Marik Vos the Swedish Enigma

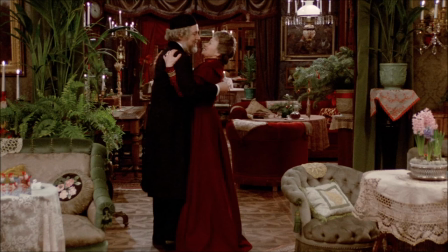They are on and off again lovers in the film and here is a picture of Helena stealing a kiss from Isaac after he gives her a brooch as a Christmas present. It is refreshing to see people of a certain age having a passionate affair.
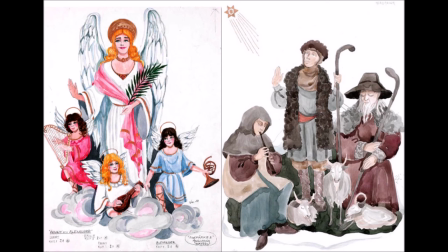The Ekdal family performs the nativity play and here is Voss's two sketches
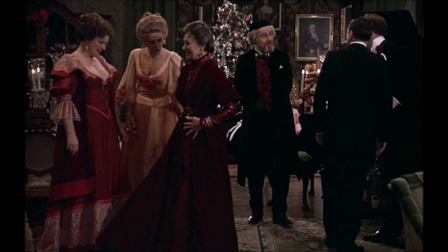and after the show everyone arrives all dressed in their Christmas finery, the ladies in their most colorful gowns and the men in their best suits.
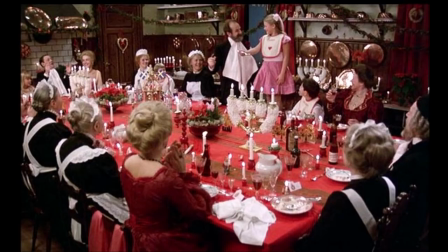They all sit down to a lavish spread for an elaborate Scandinavian feast. Looking at this scene in the film,
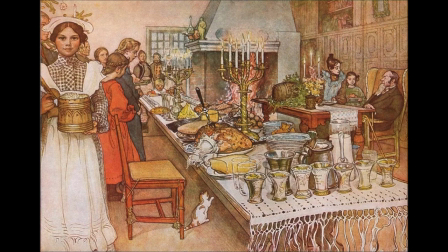the image reminds me of the paintings of Karl Larson and I have a feeling that production designer Anna Asp used a lot of his work as a reference. Here in one of the most joyful scenes in the film is when the whole family joins hands and
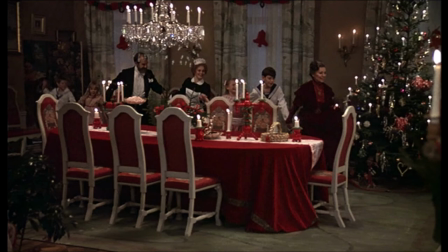sings new are day you again throughout the house dancing around this is an old Scandinavian Christmas song that translates to now it is Christmas
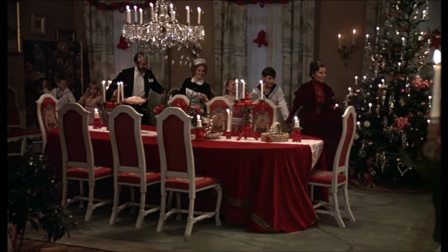again the family gathers around Oscar Eckdahl played by Alan Edwall
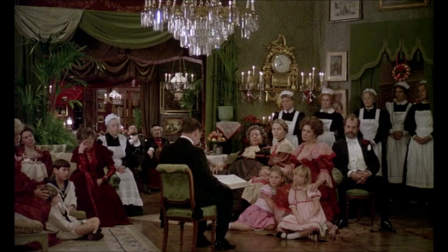father of Fanny and Alexander and husband to Emily played by Eva Froehling to hear him read the Christmas story. Here is Emily and Alma, played by Mona Malm,
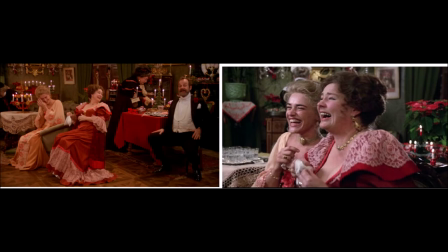after all the festivities having a laugh while the children play with their new toys.
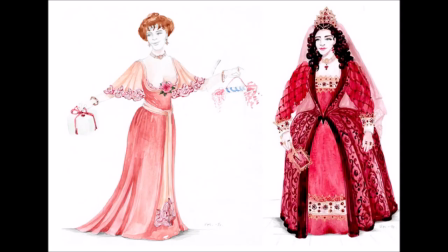Here is a sketch of Emily's Christmas dress, and I also wanted to include the other costume not seen in the theatrical version. This costume was seen in the miniseries version that aired on Swedish television in 1984 and is a beautiful work of art that cannot be overlooked.
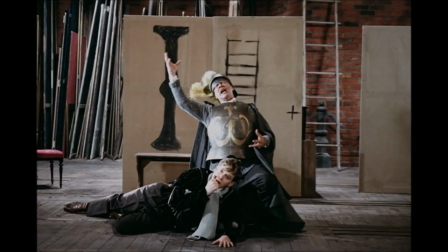After all the Christmas festivities have come to an end, the Ekdal family begins their next production of Hamlet where Oscar plays the Ghost King and then winds up having a stroke that kills him.
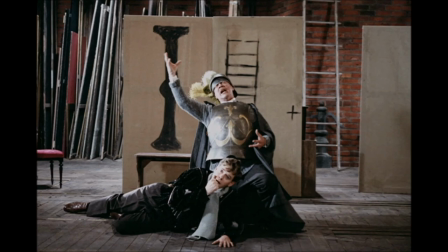Oscar becomes a ghost unwilling to go to heaven because he wants to remain with his family.
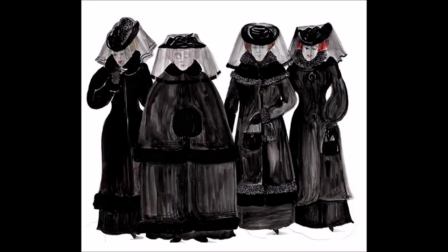Here he wears a white suit, traditional clothes of the afterlife, and here's Voss's sketch of all the mourning attire worn by the ladies of the film,
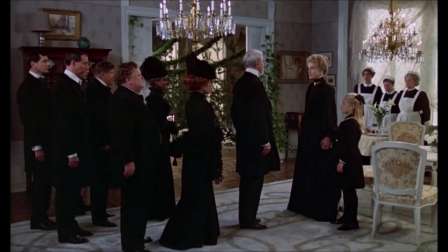and the executed designs at the funeral scene where we meet Bishop Edvard Vigueros, played by Jan Malmzyl.
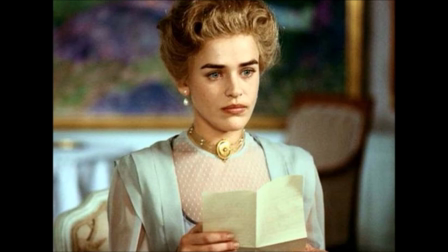During the course of the movie, Emily wears a necklace that I have always found fascinating, and my interpretation is this was a gift from Oscar, and it means the world to her, and she never takes it off.
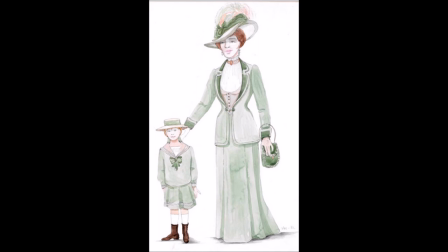Here is Voss's sketch of the mint-green suit Emily wears to visit Vaguerus's home.
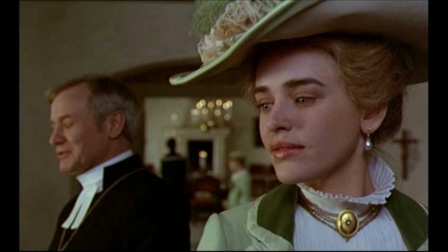She has accepted his marriage proposal and he makes one insane request from her.
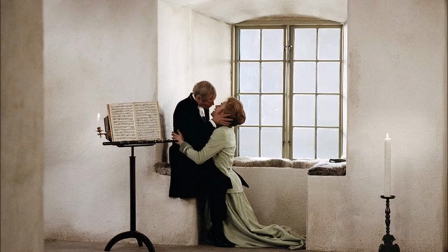He requests that she leave everything behind only bringing herself and her children into the marriage and against her better judgment Emily agrees.
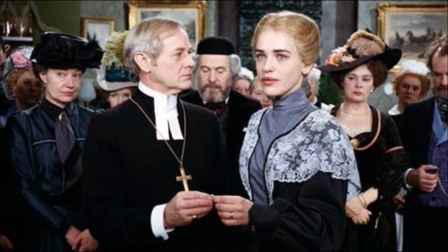The wedding of Emily and Bishop Edvard Vaguerus looks more like a funeral than a wedding. Everyone is dressed in very dark colors. Vaguerus is in uniform. Emily's wedding dress is black and gray trimmed with light gray lace.
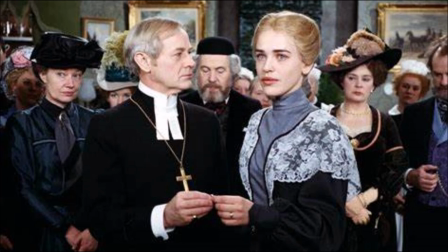Looking at the rest of the family it is clearly not a joyous occasion.
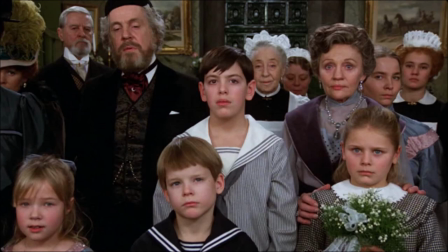Everyone looks like they would rather be somewhere else as the color reflects everyone's mood.
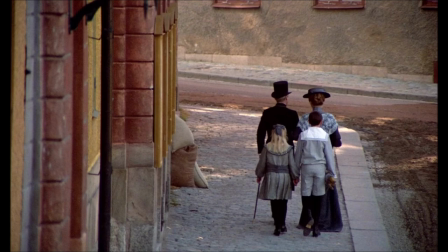Vaguerus and his His new family then head home after the wedding and they have no idea of the hell that awaits them.
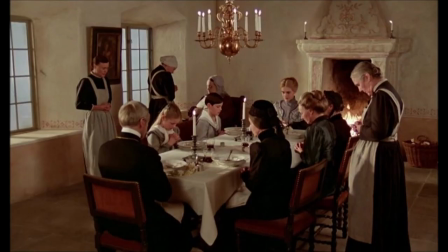The Vigaris homestead looks more like a prison than a home with all of its drab and gloomy interiors. The family and staff wear clothes that look like prison laundry in grey, navy and black.